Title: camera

So by having this like endless background going on, as I mentioned a little bit before,
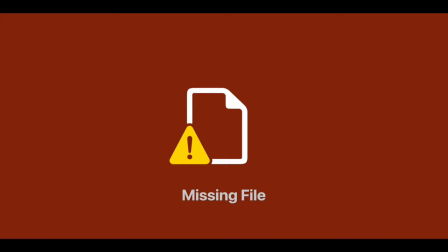(8:09)
it really just makes the audience feel as though they're speaking to her, because there is being direct eye contact
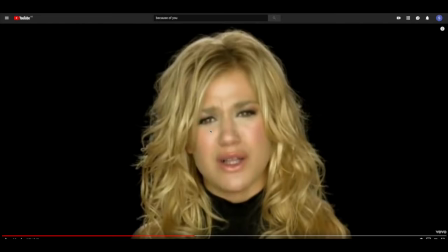(8:18)
created through this close-up shot of her face. She's not even tilting her head like in the other mirror shots or anything like that. There is full attention and focus on the camera, which is quite powerful, to be fair.
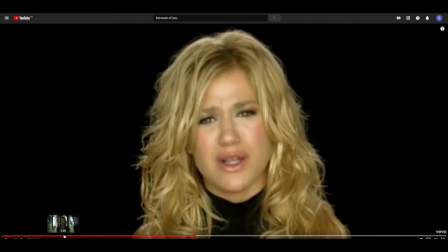(8:36)
So if I go back a little bit,
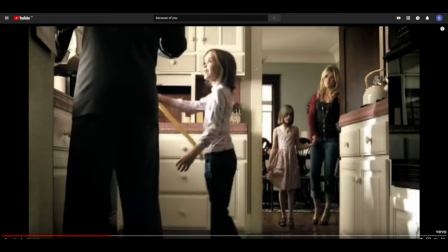(8:43)
in this scene here we can see that there are a few short quick cuts of this little girl's face and her father. This quick cut idea it shows their emotion about how they're feeling at that time.
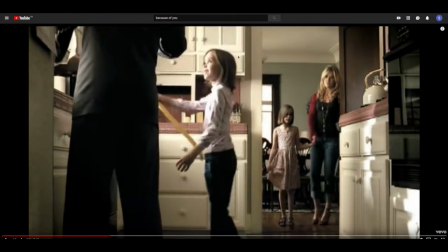(9:02)
Because obviously if you focus the camera on just this little girl, you can't see what he's doing, but by using quick cuts really enables you to see exactly how they're both feeling at the same time. It's quite clever.
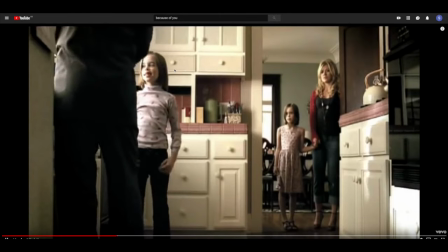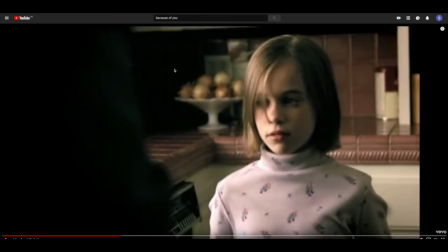(9:21)
So by having a close-up of his hand as well, shows that he's not really paying attention to her and that he's just disregarding everything, which is, again, quite powerful on its own. They have used a higher angle shot for her father.
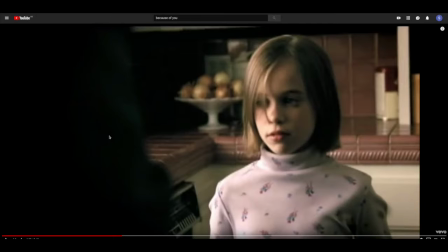(9:41)
This is, again, just to show that he's in more power and he's just slightly more important about whatever he's doing on the phone. Okay.
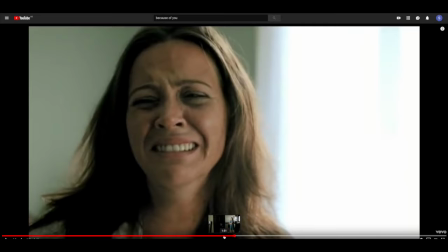(9:56)
So when we skip to this bit here where we see like the mother and everything, by having it on an eye level shot makes you understand what she's feeling and what she's going through, and it just makes it a little bit more personal.
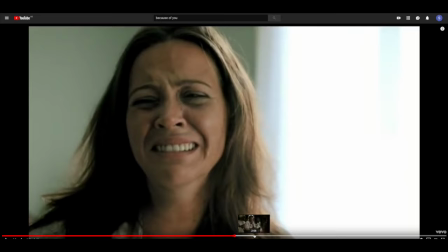(10:18)
Okay. Where is it?
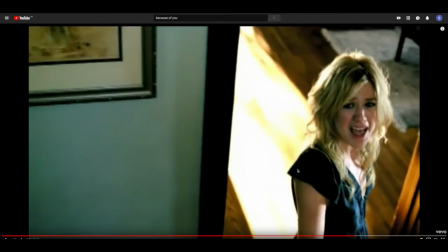(10:29)
So here you can see that they have used a low angle shot, which is to make them reflect and just feel as though they're small and they mean nothing and quite insignificant in this whole scenario, which is obviously that the parents are fighting and the kid is paying for it
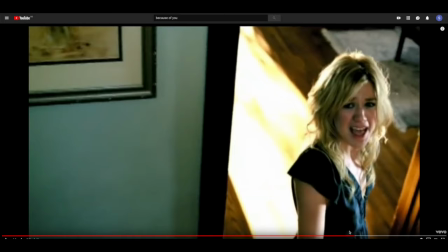(10:48)
through how they're internally feeling, which is not great. So it definitely shows the whole emotional journey through how the eye level and high angle and low angle is constantly interchanging.
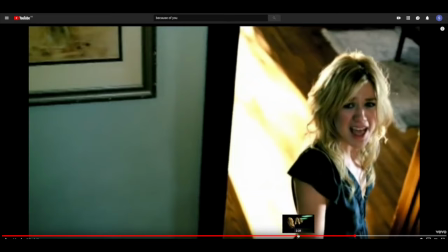(11:06)
So if we go back to this bit here,
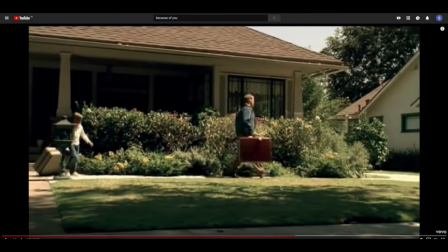(11:14)
so we can clearly see that this is a tracking shot to show the characters storming away, being chased, or just in this case, helping carry a suitcase for a dad. It is quite powerful the way that it does this,
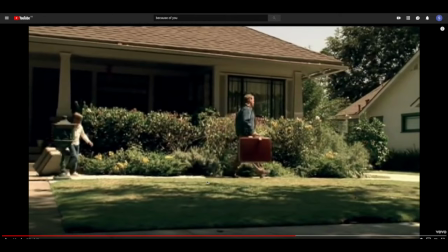(11:29)
because it makes you feel as though you're just a bystander looking and tilting or moving your head about what is happening at the current moment.
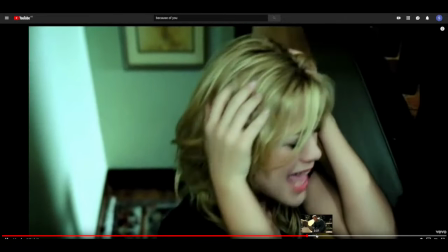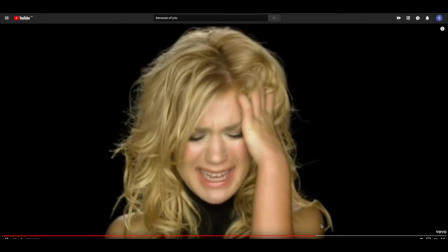(11:51)
So it's just coming up to this.
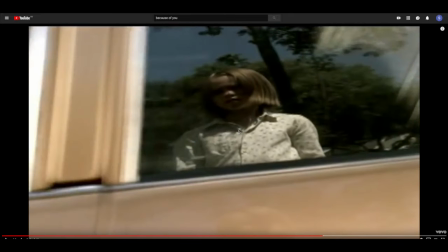(11:55)
So here we can see again the camera is cleverly placed, so then it looks like a point of view angle, which is just looking at her reflection.
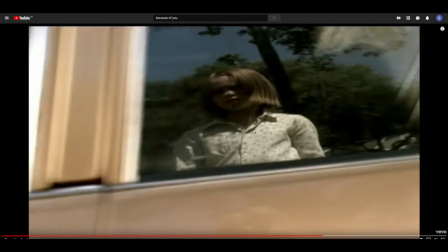(12:07)
To make this more personal, in fact, they've used this angle as it seems as though she's just looking back at herself, again reflecting what she did as an older version of herself at the beginning when she was looking up and down the mirror.
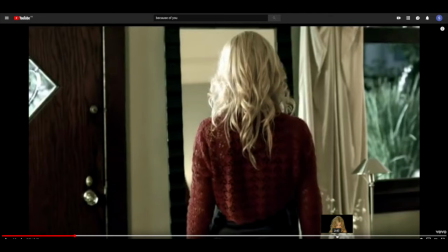(12:25)
It's quite powerful, this link with the whole reflection idea, and it's nice that it's been continuously used.
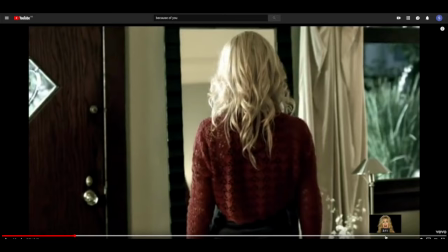(12:44)
Yeah. So towards the end,
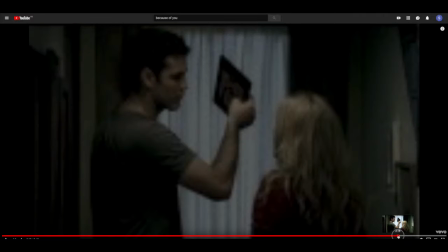(12:47)
you can see that it gets even more emotional and all of this, but then we get to the same point at the beginning.
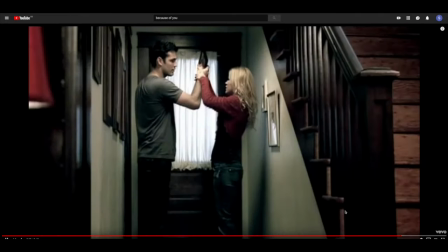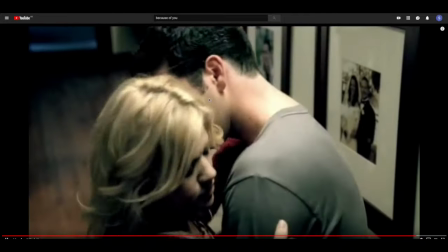(13:01)
So instantly we can already see a difference in the fact that they're using a Steadicam instead of a handheld.
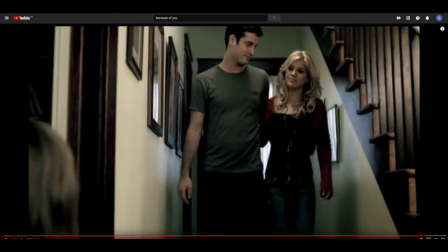(13:09)
Even if you look at like the pictures, her hair, none of it is significantly wobbly or anything like that. So we can see that they're using a Steadicam. This could show that
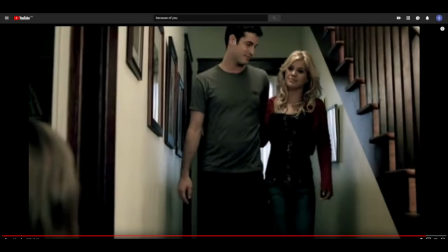(13:23)
it's the start in resolving the issue and the artist feels better about themselves and what they've been through, and they don't want it, well, they know that it's going to be a relapse of what they've been through if they don't sort out their own issues,
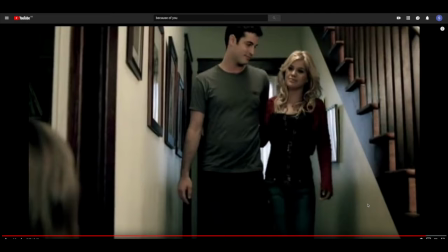(13:39)
basically. So it's quite powerful the way in which it starts out very shaky and wobbly, and then by the end of it, it is all used by Steadicam,
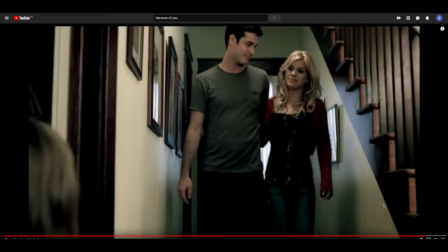(13:54)
which is quite nice. So this sums up my camera angles for Because of You.